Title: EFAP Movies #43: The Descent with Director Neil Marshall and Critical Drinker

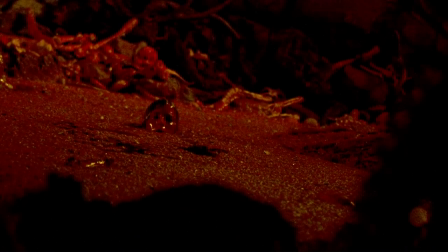2141s
She termed it the menstrual cave,
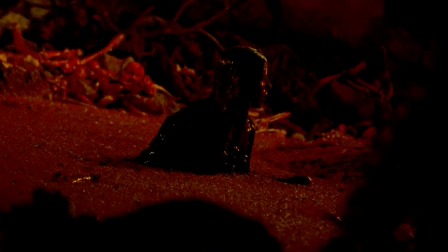2144s
which was like the womb, because it had all the blood the blood cakes the fight that i just thought that was fascinating and
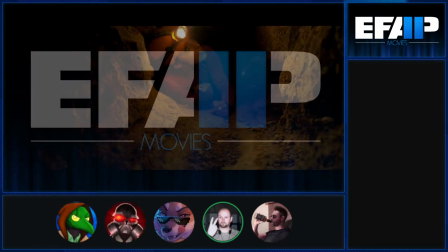2150s
we started applying that to making of it was like well also like taking a leaf out of alien which like you know some of
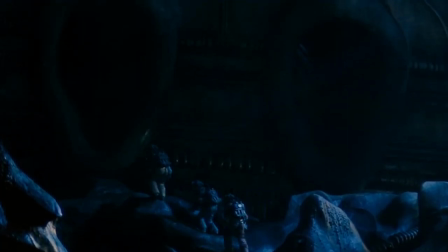2157s
the when they go into the derelict spacecraft like the openings to the ship are patently like big vaginas um and it's full of eggs
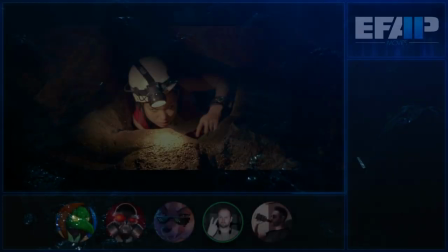2163s
you know hanging around with that kind of stuff just it's just fun you know it's just kind of fun details you can't really tell watching the movie and then
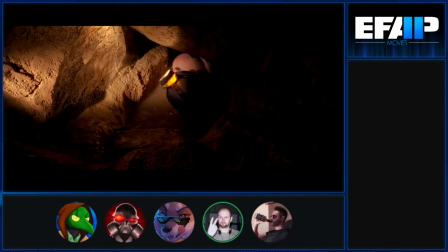2169s
a little trick here for getting the camera into this tunnel to do a tracking shot of her crawling along the tunnel there we literally like
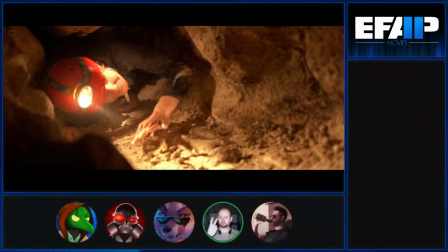2176s
screwed the camera to the end of a plank of wood like shoved the camera and plank of wood into the hole and then dragged it out a bit
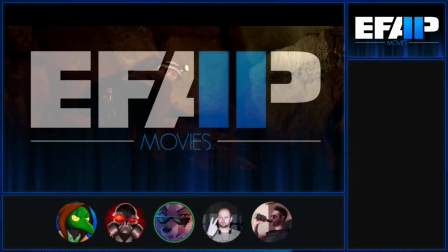2183s
in front of the actor and it like it worked a fucking treat hey if it works it works that's the funny thing right sometimes it comes across probably while you're doing
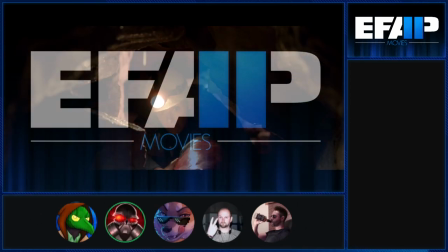2188s
it as a nightmare but then when you've done it you're like that's pretty that's good that's the problem solved yeah a little
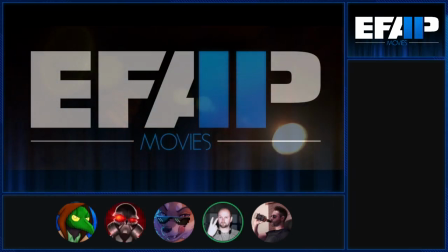2194s
deleted moment is after they leave this cave they cut back to apple that one of them was eating sitting on a rock and this
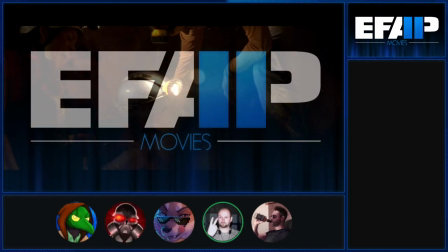2201s
hand just comes in and like takes the apple and you hear like a crunch sound but i cut it out because it was just too it was too much
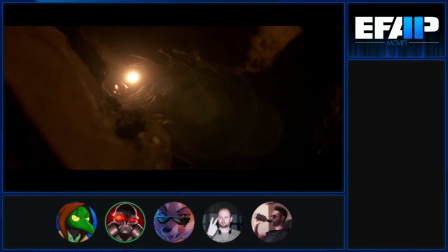2209s
too soon too obvious yeah because technically speaking the only reference we've got so far is something that you uh there's a stuntman or a crew member
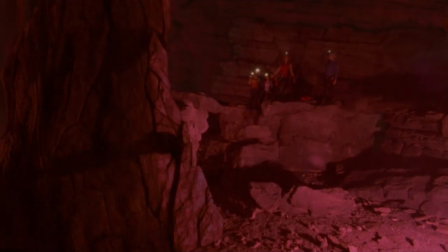2216s
in the shot when they were um just arriving into the sort of big portion of the cave and you ended up oh yeah yeah we left it
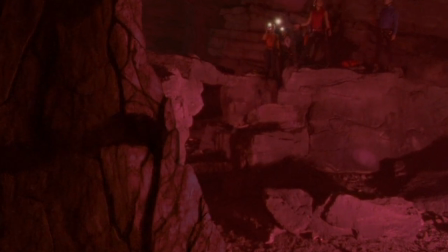2223s
exactly as it is if you see it you see it if you don't you don't but yes there's a guy's face and the shadows one of
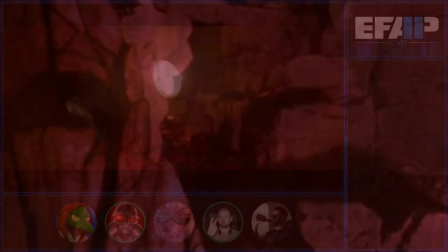2228s
the props guys or something who just happened to be standing there but ends up working out okay right because like most people won't be able to see
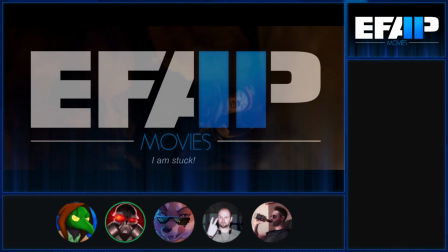2233s
exactly what it is but they'll see something move and be like wait a minute yeah that's fine don't worry about it i will become the this scene is just lovely
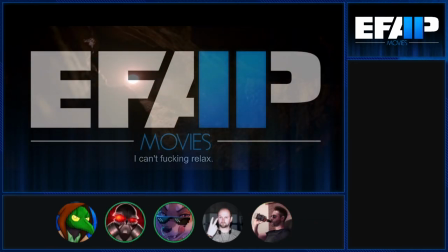2241s
like i think it's easy yeah lovely is just how i'd explain it yeah yeah i mean it's you know i'm not particularly claustrophobic myself but like and i appreciate this idea of just being caught in this like this really narrow
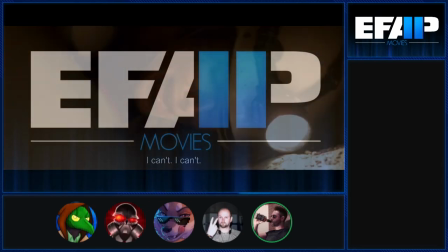2254s
underground passage like so far from help that no one's going to be able to get to you and just getting jammed.
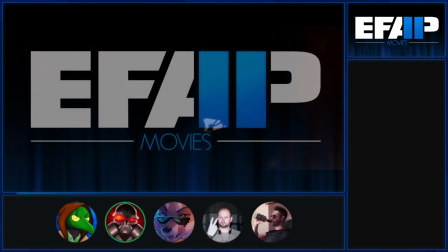2262s
And you take the chance not only to create this horror sequence but to bond further these two characters to let the audience know how much these two would be invested in you.
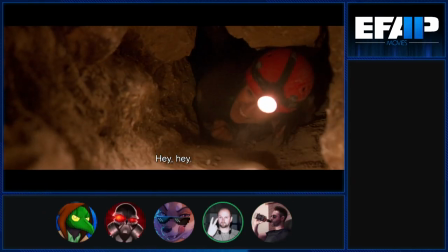2270s
Absolutely. These two are close friends. Another thing I wanted to try and achieve was a sense that we weren't cheating the camera angles too much.
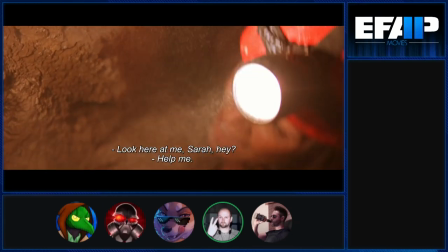2277s
Like the cameras. I wanted to feel like the camera was in the cave with them all the time. It wasn't stuck through a hole in the wall.
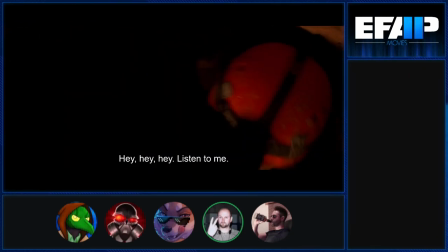2283s
So it felt like we were squeezing the camera in with the actors to make it even more claustrophobic because you see the
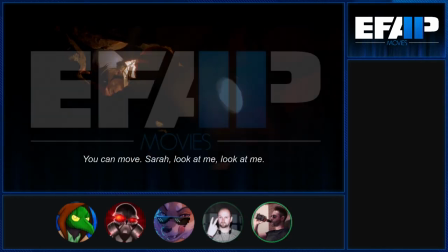2289s
dust in the air and everything it's like you can tell it's right in amongst it and yeah i mean that was a big thing with this was like i figured going
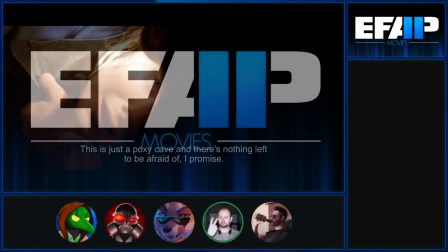2296s
in making this film i wanted to make it claustrophobic but i figured maybe like three people out of ten suffered from claustrophobia and the
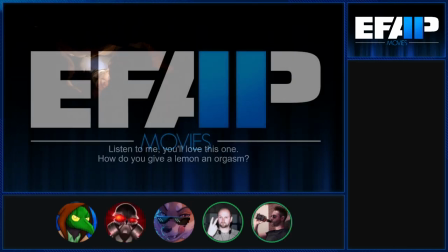2302s
response that i got to the film suggests it's more like nine out of ten like because everybody got fucked well i gotta hand it to you i think it's
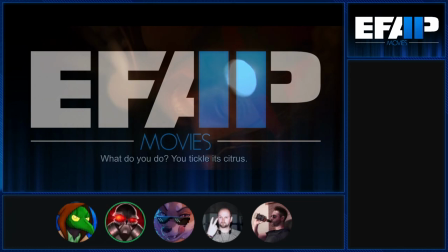2309s
the way the way the scene's created there's something disturbing about the idea because the especially the darkness surrounding the the portion that
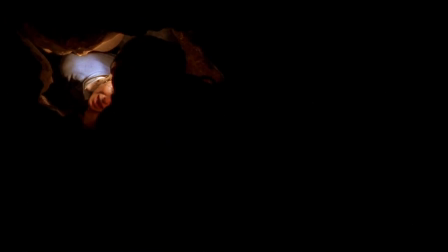2317s
they're even in the whole thing is lit by their two torches that's it yeah and so it it goes where it goes my face is not if it doesn't hit the
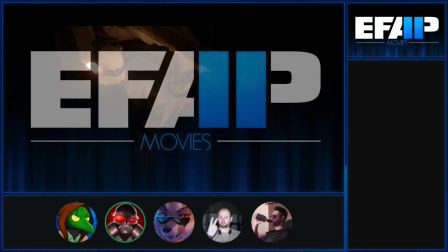2324s
walls it's black when the wall moves their um their recognition of the change in tone
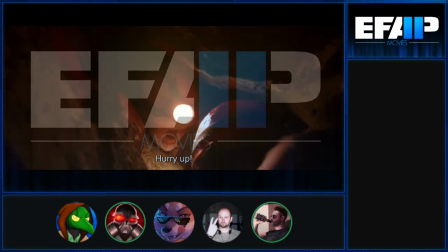2334s
here's your oh moment yeah he's like no no time to act chill anymore you have to actually get out Good use of music, too.
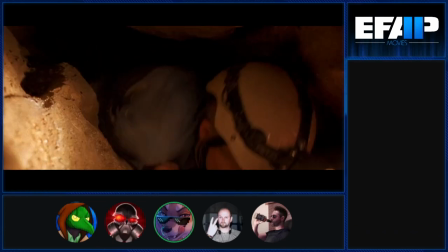2343s
It's a good sound that comes in at the right moment, I feel. And an otherwise fairly subdued soundtrack?
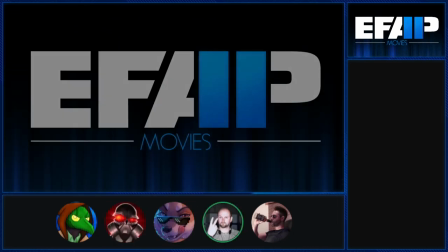2350s
Yeah, I really liked the use of the breaths, the panicked breathing, all that kind of stuff for that scene.
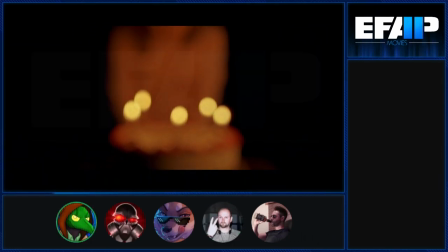2357s
And then the birthday cake visual comes back for the second time. Five candles.
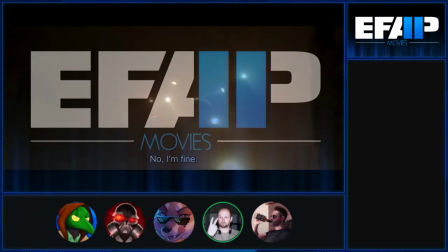2362s
The thing with the birthday cake is she was going to have her birthday party, and it was going to be her fifth birthday party or something.
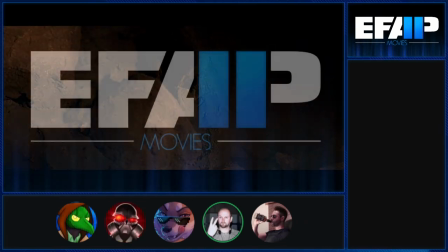2368s
So she has five candles on there, but I think at the very end of the film, when you see the cake again, it's got six candles on it. This reminds me of Aliens, the way they're integrated into the walls when the Marines first get down into the hive.
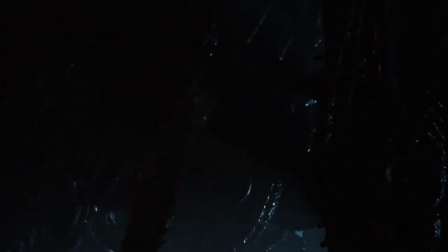2383s
You'd never know just looking at it.